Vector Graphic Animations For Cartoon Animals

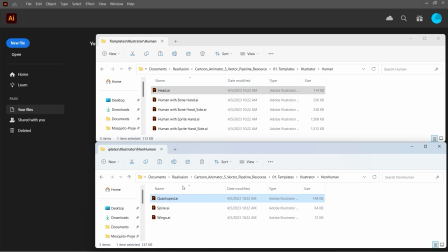255s
I'm going to use the quadruped and the talking head files from here.
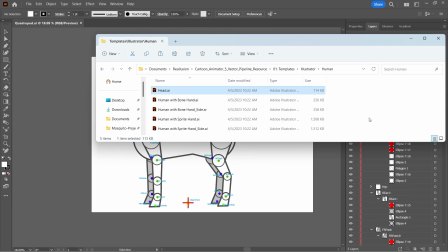261s
I will combine them in one file, in one structure.
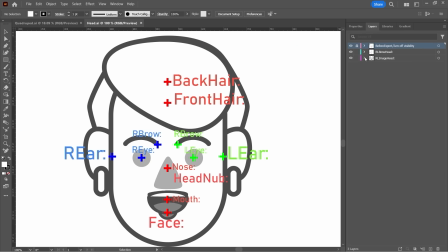266s
I need this step because I want to use the rich functionality of the talking hats.
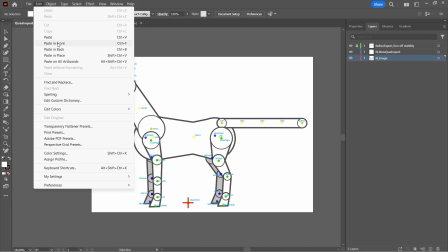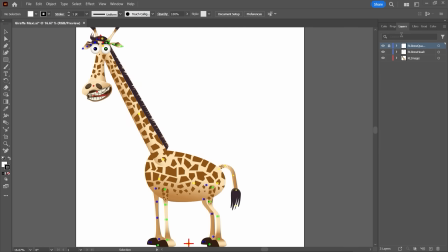282s
A big jump in the design process. We are still in Adobe Illustrator and as you can see I created all the sprites and copied into the cotton animator
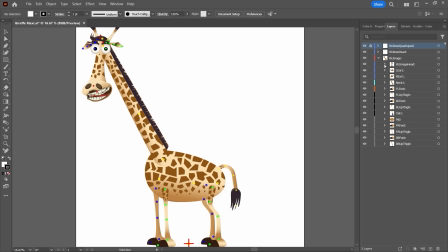300s
template structure here it is the image head sprites inside the eye sprites the mouse sprites so
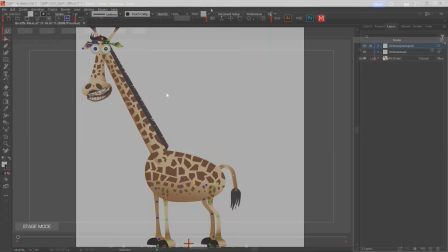314s
everything is the right place and now we are in cotton animator and importing the SVG
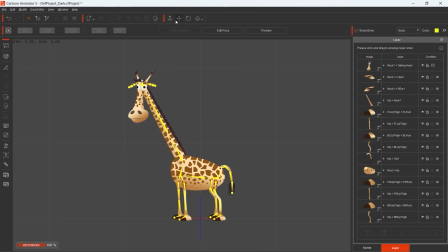322s
file that we created immediately we are jumping into the composer mode where we can set a lot of things
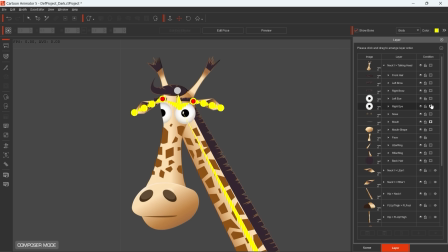331s
what usually i do that i'm updating the mask conditions of the character head
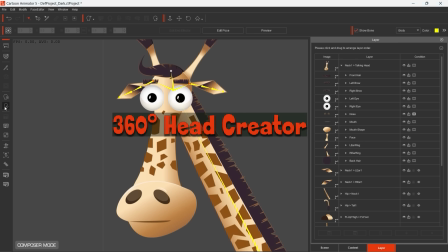341s
i want to talk a little bit about the 360
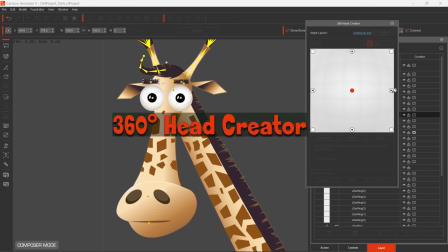346s
hand creator this is the tool i always use so it's
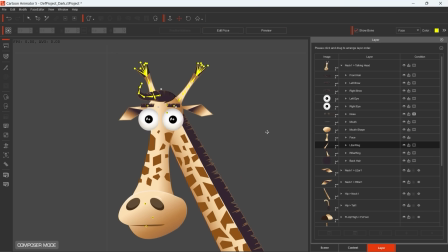350s
important for me in order to make the face of the character a little bit 3D-like.
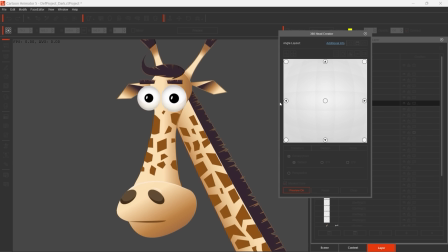360s
I don't set too much angles, so I don't set the wide range of angles for the character, just the amount which is really necessary to make it more life-like.
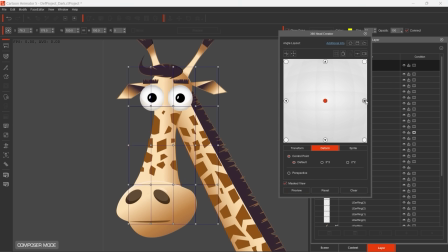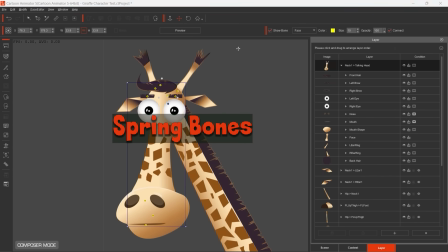381s
I apply spring bombs to energize my characters and to give them more dynamism. First, you need to create the bone structure of the sprite. Here you can see how I added bones to the horns.
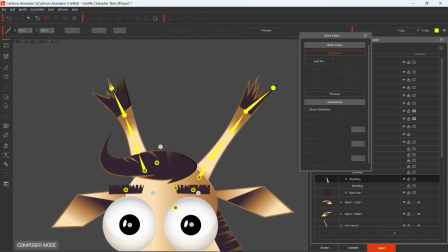When the bone structure is ready, you can open the Spring Editor.
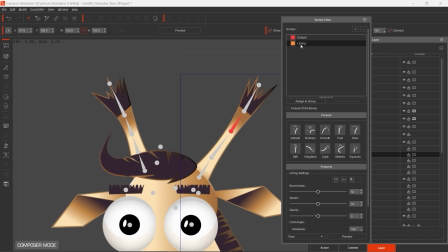411s
We can create groups, then we add those bones in these containers that will take part in the effect. In the Spring Editor, we can set the behavior of the sprites. There are factory presets available,
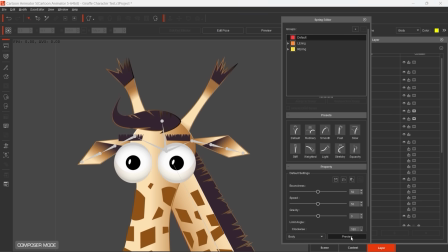426s
but you can apply even custom settings use the preview button to see how the motion will look like for my giraffe I add the spring bones to the front hair ears horn and tail sprites the
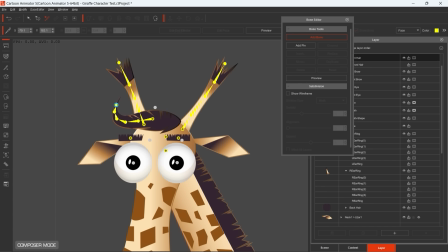446s
motion of the sprites will be automatic and managed by the software based on the settings you have applied so did the spring bones to the hair. I really like it because it's really funny when when
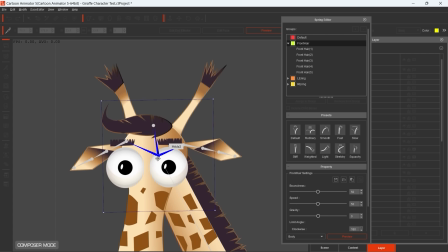464s
the giraffe is moving and and his hair is winging.
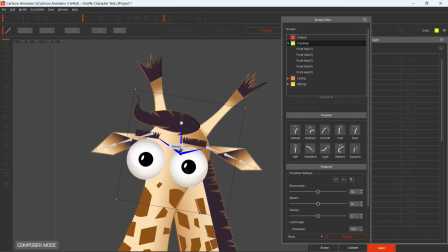471s
Really funny. Okay let's see how it looks like during the animation.